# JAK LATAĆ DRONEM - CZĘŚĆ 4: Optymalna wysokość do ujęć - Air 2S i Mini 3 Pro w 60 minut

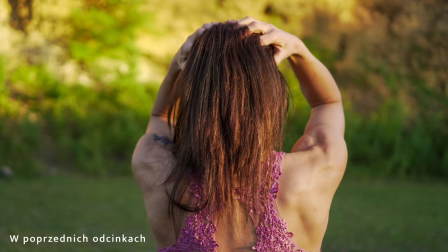Trzymaj, trzymaj, trzymaj, trzymaj, jeszcze stop. Ania jest mistrzynią fitness. Teraz wydaje się prosto, zobaczymy za chwilę.
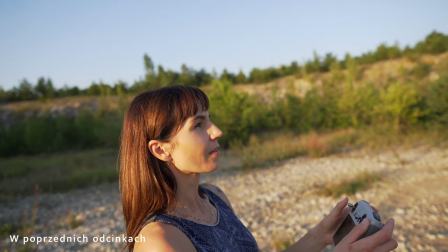Zobaczycie podstawowych manewrów. Dobra, stop. I teraz podleć bliżej talii.
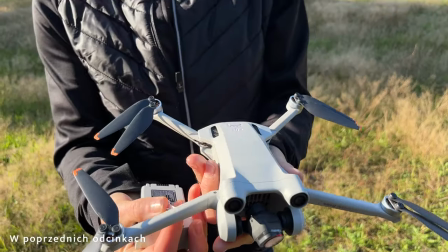Ja też nigdy nie latałam. Uczucie jedyne w sobie. A zaraz zobaczysz, co on potrafi. Nie, słuchaj, będziemy robili dzisiaj ćwiczenia dla początkujących. Bo latam teraz. Będziesz widziała. Teraz on jest blisko i fajnie ci...
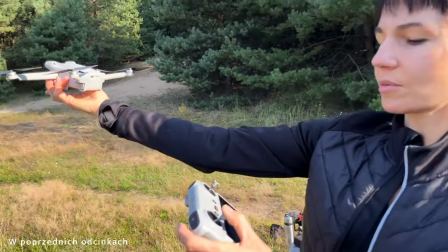I trzymaj dążek. Super. Sam się wyłączył? No raczej, wylądowałaś. Do zrobienia i myślę, że po którymś razie już będzie dużo lepiej niż dzisiaj, ale bardzo mi się podobało. Nawet jestem zadowolona, bo to było trudne. No to jak już ty jesteś zadowolona, to patrzy, że musiało być naprawdę kozacko. Tak, głównie nie ma lekko. A to o to chodziło, dobra. Wreszcie świczenie mamy strafione. Jestem przerażona, bo jak mam lecieć tak wysoko, to ja nie wiem czy wyląduję, ale skoro tak twierdzisz, to zaufam ci.
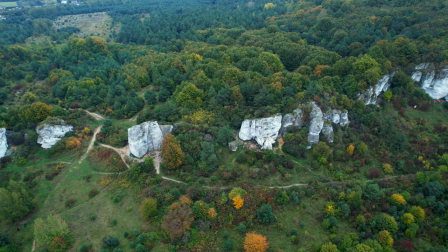Zadaniem Ani jest lot, są właściwie trzy loty, odbycie trzech lotów na trzech wysokościach,
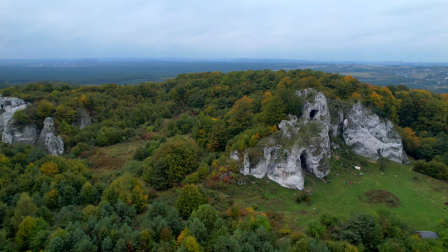po to, żeby sprawdzić jak wygląda dana wysokość, jak wyglądają obiekty i postrzeganie.
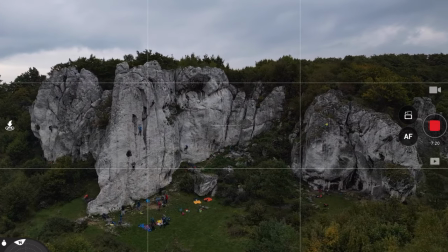Wiele osób zaczyna latanie dronami z najwyższej wysokości możliwej, czyli 120 metrów albo nawet wyżej, a okazuje się, że nie zawsze ona jest idealna.
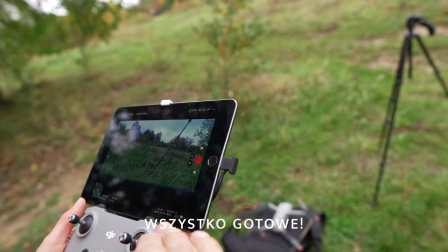Będziemy teraz startować. Wszystko gra, jeżeli chodzi o kartę pamięci, mamy też. Bateria też mamy?
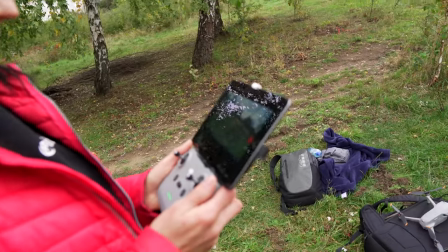Jest gotowa, mamy dwie. O to dobrze. Także można odpalać przez CSC, zobaczymy jaką się tutaj sprawuje.
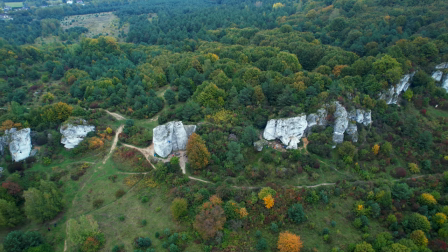Teraz masz postrzeganie tych obiektów z wysokości 100 metrów, czyli one są takie jak prawie na mapie, takie mróweczki.
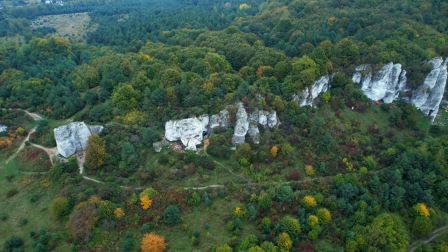Wiele osób tylko tak lata, nie latają inaczej.
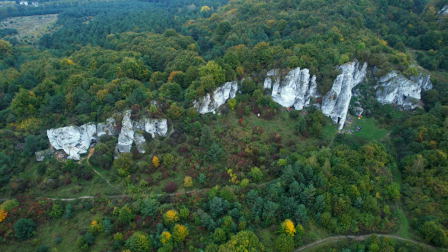Tu widzisz cały masyw, jeżeli chodzi o nasze skałki i widać jak one wyglądają z tej wysokości. Ale czujesz się pewnie na tej wysokości? Nie, bardzo niepewnie. jedyne co to wiem, że tam na pewno nic nie ma więc w nic nie wpadnę, więc mogę obserwować ale nie pewnie się czuję,
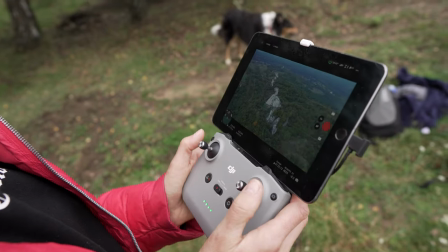bo się boję, że jak spadnie to go nie znajdziemy jest to 15 metrów i widzisz jak wygląda cały świat jak mróweczki,
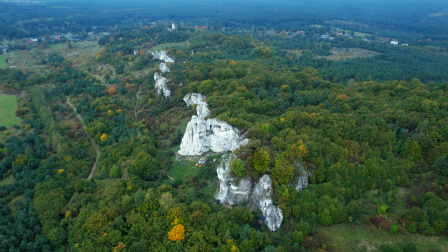nie? tak, malutkie bardzo świat mróweczek, nawet ludzi nie widać i dużo osób lata właśnie na tej wysokości tylko
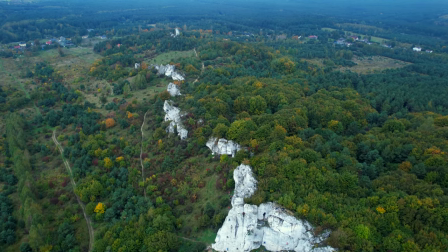warto mieć rozeznanie która wysokość jest najlepsza, najciekawsza tutaj możesz pokazać cały masyw ale z drugiej strony nie widać w ogóle detali. Ale to rzeczywiście jest wszystko takie malutkie, a przecież wiem, że te skały są wielkie jak stojesz tam na dole. Tak, one mają po 30-40 metrów te skałki. Dokładnie. O Jezu, nie! Ta kropeczka taka mała to Ty. Teraz obniżysz się na 50 metrów, czyli lewy drążek na dół i spokojnie się obniżamy.
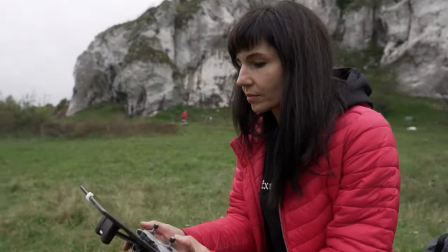I góra Ania, i dajesz. Czaba. Dobra?
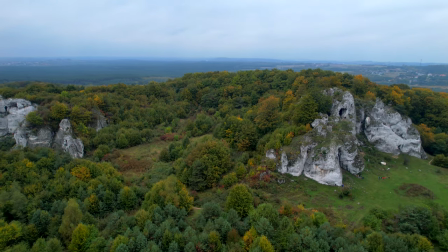Mam 50. Ja już na niego patrzę, to jestem twoim spoterem, możesz sobie śmiało lecieć.
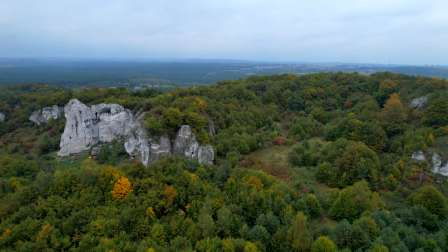I nawiązujemy się do kolejnych skał. No i powiedz, jakie jest twoje postrzeganie w stosunku do 120 metrów tej wysokości?
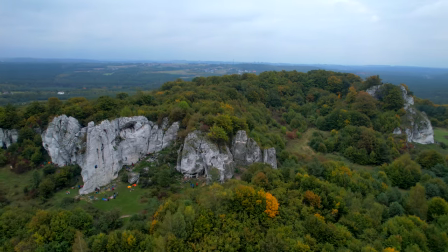Bardzo duża różnica, bo też widać bardzo daleko, więc panorama jest ekstra, ale też to co jest tutaj z przodu jest dużo wyraźniejsze.
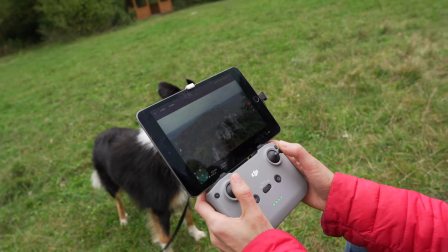Tak. Dużo wyraźniejszy, naprawdę dużo wyraźniejszy, więcej widać. Bardzo fajnie i teraz delikatnie sobie kadruj, tak jak mieliśmy wtedy, do środka albo na 2 trzecie.
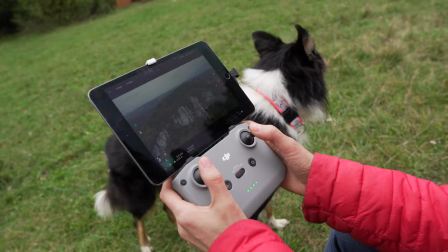To co jest tutaj świetne, jakbyś mogła jeszcze troszeczkę cofnąć, to zobacz, że tutaj mamy pierwszy, drugi, trzeci plan nam się tworzy.
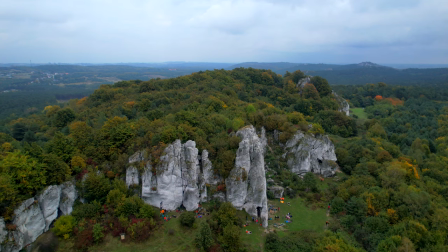Jeszcze, daj śmiało do środka dwa drążki, Onia. Lewy mocniej do środka, lewy mocniej do środka, tak.
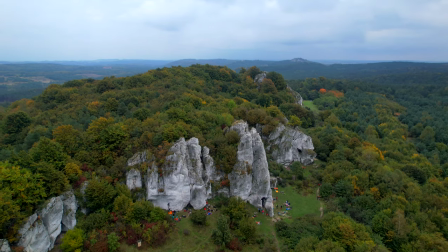Zobacz, na 2 trzecich masz górę zborów tam w głębi. Tak. Widzisz ją? Tak. Czyli mamy pierwszy, drugi, trzeci plan.
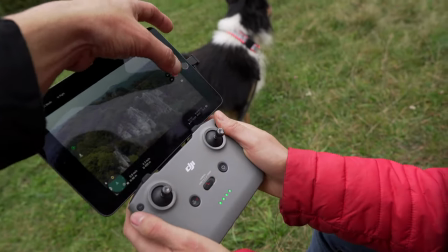Aaa, no tak. Teraz będziesz miała idealnie wyraźny, teraz sobie możesz krążyć. bardzo delikatnie nagrywa się.
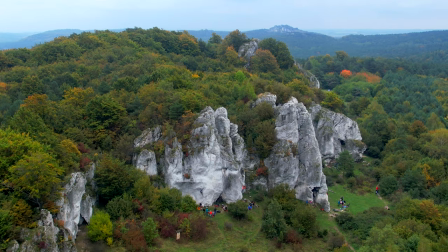I teraz widzisz, jak Ci się przesuwa góra zborów w stosunku do obiektów na pierwszym planie.
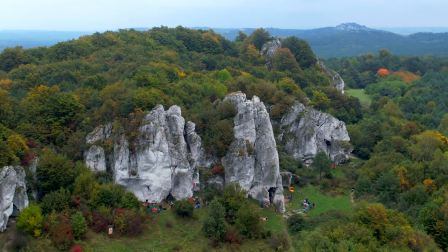Te na pierwszym planie przesuwają się bardzo szybko, a góra zborów jest w tle.
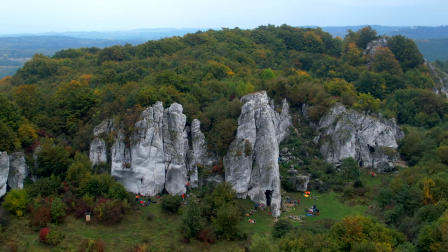Jest jak na przykład prawem się przesuwam, ale wydostosowuję do prawego. Nie wiem dlaczego, może bo jestem praworęczna.
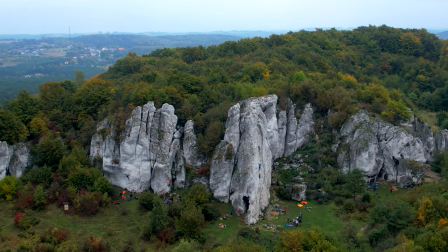Świetnie. Ale tak jest mi wygodniej. Jak dwa na raz mam ruszyć, to jest mi ciężko. Ale czap.
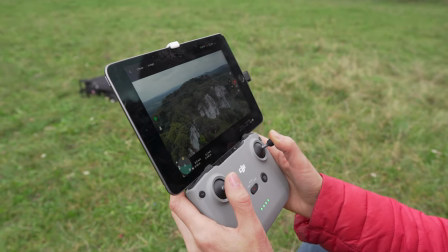I teraz masz profesjonalny kadr. Widzisz to? Dlatego tu przyjechaliśmy.
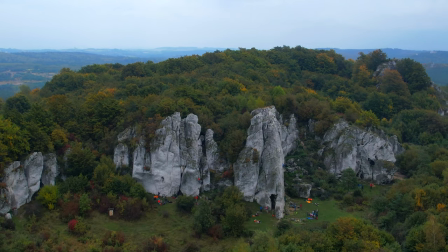Ależ to jest ekstra. Fajna jest rzeczywiście ta przestrzeń, wiesz? Mega! I to, że jest pierwszy plan, nie mogłam tego zrozumieć na początku, ale teraz już widzę.
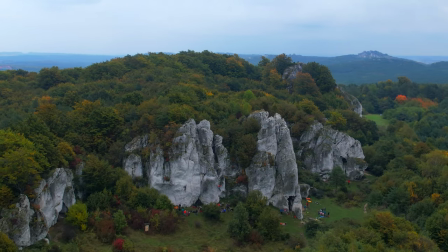Widzisz trochę? Możesz się przesuwać jak chcesz, wiesz? Tam nie ma nic, nie? Nie, jesteś luźna.
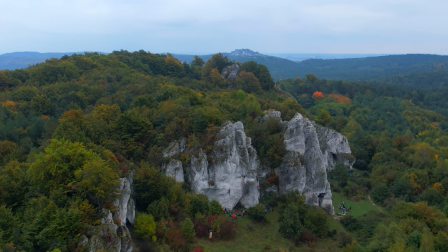To, co mi się bardzo podoba, że stopniowo realizujemy ten program i w poprzednim odcinku Ania ćwiczyła właśnie mocno, jeżeli chodzi o kadrowanie na Mickiewiczu,
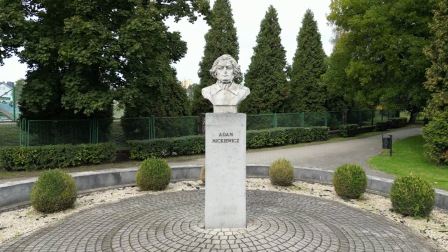ćwiczyła na kominach i na jeszcze jednym pomniku, a dzisiaj mamy już faktycznie takie wykorzystanie tego w realu. Poszło elegancko, super. Dumna sama z siebie. No ale kozak jesteś, zauważyłaś, że coraz lepiej Cię idzie? Tak, wykorzystałam sytuację, że nie patrzysz i zrobiłam sama sobie swoje kółko, którego nie zaplanowałeś, było ekstra.
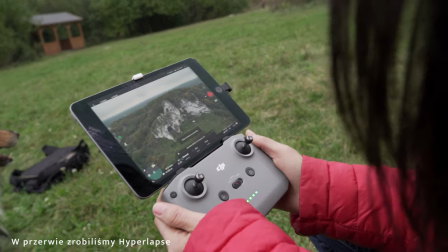Hyperlapsy już mają nie wszystkie, ale mini 3 ma, mini 2 w ogóle nie ma. I teraz możesz sobie przejść do Play, tego pod czerwonym i zobaczymy jak to nam wyszło.
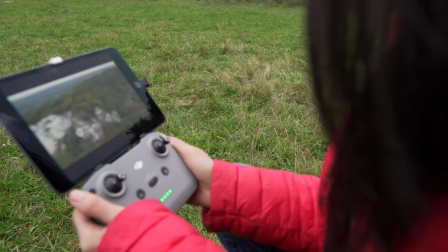Yeah. Możesz to jeszcze na kompie, wiesz, odpowiednio ułożyć, ale mniej więcej widzisz jak to idzie.
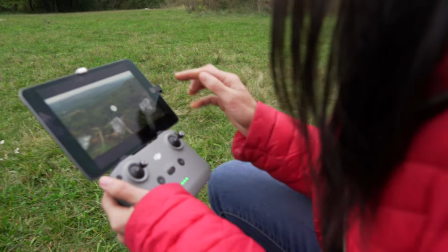Wyszło fajnie. To jest kawał dobrego filmu. No jak na pierwszy raz to jest genialne. Pewnie, śmiało.
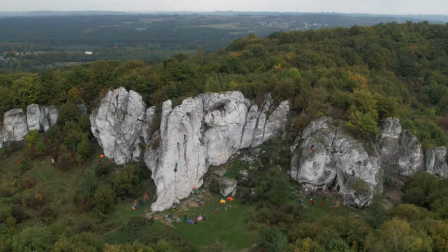Jej. Wyszło super. A patrz jak fajnie tam z tyłu widać. Tak, czasami jak są chmury, wiesz, to jeszcze jest dodatkowy czat.
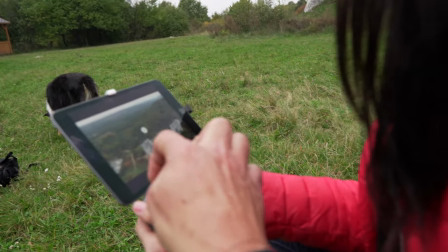Ale jak na pierwszy jest okej. Wnioski są takie, że trzeba by być troszeczkę dalej od skał i pokazać więcej nieba, bo wtedy też jest takie dramatyczne, wiesz?
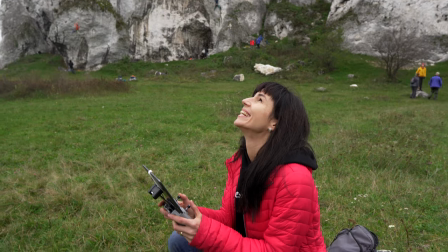Jak będziesz lądowała, to nie wyląduj kogoś na głowie i nie na kamieniach.
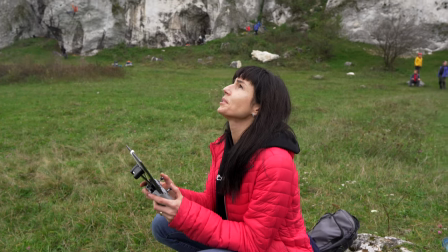A resztę to możesz lądować gdzie chcesz. I nie na tym ptaku, co tam leci, bo też chyba by nie chciał tego.
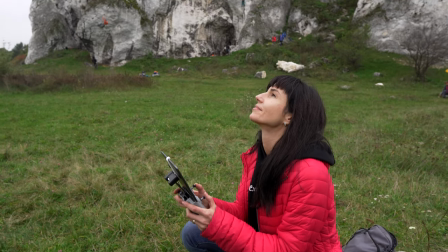On jest zazdrosny, że tak ci dobrze idzie. Cała w dół.
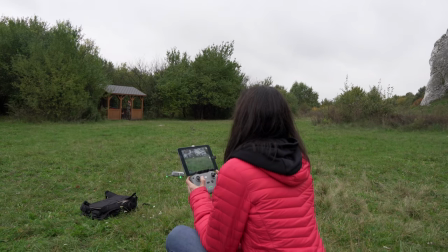Brawo, gratulacje. Jest, udało się wylądować. I nie trafiłam na pleca gdzieś. Słuchaj Ania, mamy teraz ćwiczenie numer 3. I przepięliśmy się, żeby nie hałasować tutaj na Mini 3 Pro. To co zrobimy, to będziemy lecieli jak najniżej, jak się da, około 20 metrów, bo trzeba uważać tylko na drzewa i na przeszkody. Ja będę Twoim spoterem, ale chodzi o to, żebyś miała postrzeganie zupełnie inne. Zaczynaliśmy od 120, było 50 niedawno, a teraz przy tym ostatnim locie mamy około 20-25 metrów. I poproszę Cię, żebyś przemieszczała się na boki i nagrała od czasu do czasu, ale też ważne są Twoje odczucia, jak Ty widzisz to otoczenie, jak widzisz te obiekt.
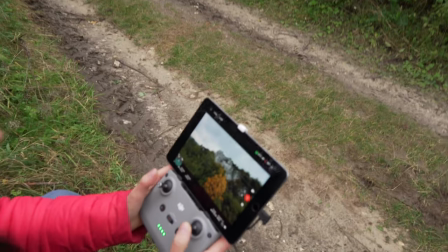Dobra, śmiało możesz lecieć. Bo tu są drzewa, widzisz? Tak, troszeczkę się podnieść, na jakieś 30 metrów ania. Jakie jest Twoje odczucie, jeżeli chodzi o takie niskie loty? Trzeba uważać na pewno na przeszkody, ale jeżeli chodzi o samo postrzeganie, niesienie i kształty, detale?
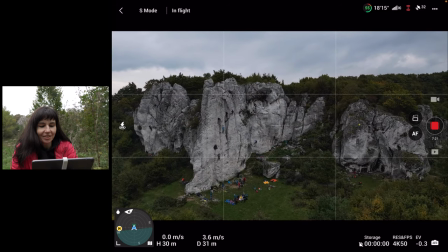Detale są ok, ale nie ma perspektywy. Tak. Nie ma tła, więc to jest zupełnie inne nagrywanie.
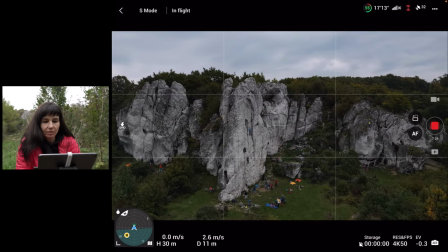Czyli tego typu ujęcia stosujemy po to, żeby pokazać właśnie ten bliski kadr, taki detal. Tak. Ale ciekawy jest właśnie ta pięćdziesiątka.
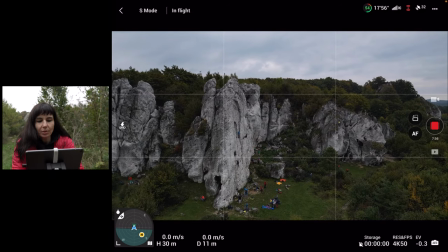Wydaje mi się, że tak, bo ta 120 byliśmy tak malutcy i wszystkie te elementy były takie malutkie, że nie było nic widać.
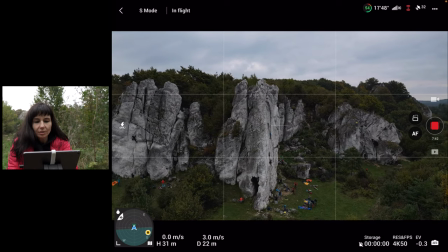No to tak, na pewno nie było to ciekawe. 50 było ekstra. Gdzie ty tam się wysłałaś? Co ty tam... Ja? Ty mnie tam wysłałaś, nie ja. Ty mi powiedziałeś, leć tam.
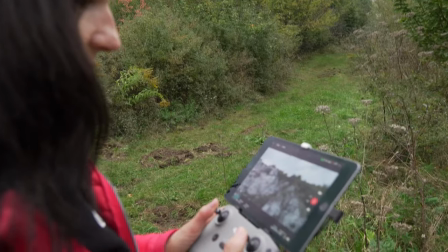Co ty tam robisz? Leć tam, leć tam. Tak, on jest dyskretny i nie przeszkadza ludziom, dlatego wzięliśmy go na najmniejszą wysokość. Chyba zaczynam to bardzo lubić, już nawet nie lubić, tylko bardzo lubić. Wiedziałem, że ten Mickiewicz Ci trochę się przyda.
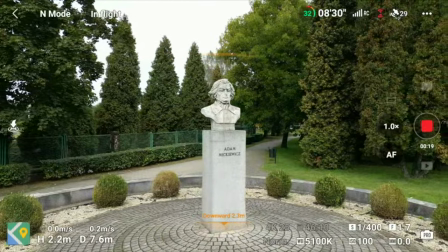Ja Ci od razu dałem ciężkie ćwiczenie. Jeszcze w trybie normalnym tam orbitowałaś, nie w trybie sine, takim delikatnym. Ale wiem, że po siłowni to i tak nie miałaś takiego czucia. Jesteś już na takim etapie, że możesz spokojnie jechać na wakacje tym dronem i spokojnie zrobić fajne ujęcia. Oczywiście poćwiczymy jeszcze trochę technicznie, żebyś była lepsza, bo Ty masz być na wysokim poziomie i zrobimy to. Jeszcze parę takich sesji, ale gratulacje. Pytanie teraz do Ciebie Ania. Jak te wysokości grały?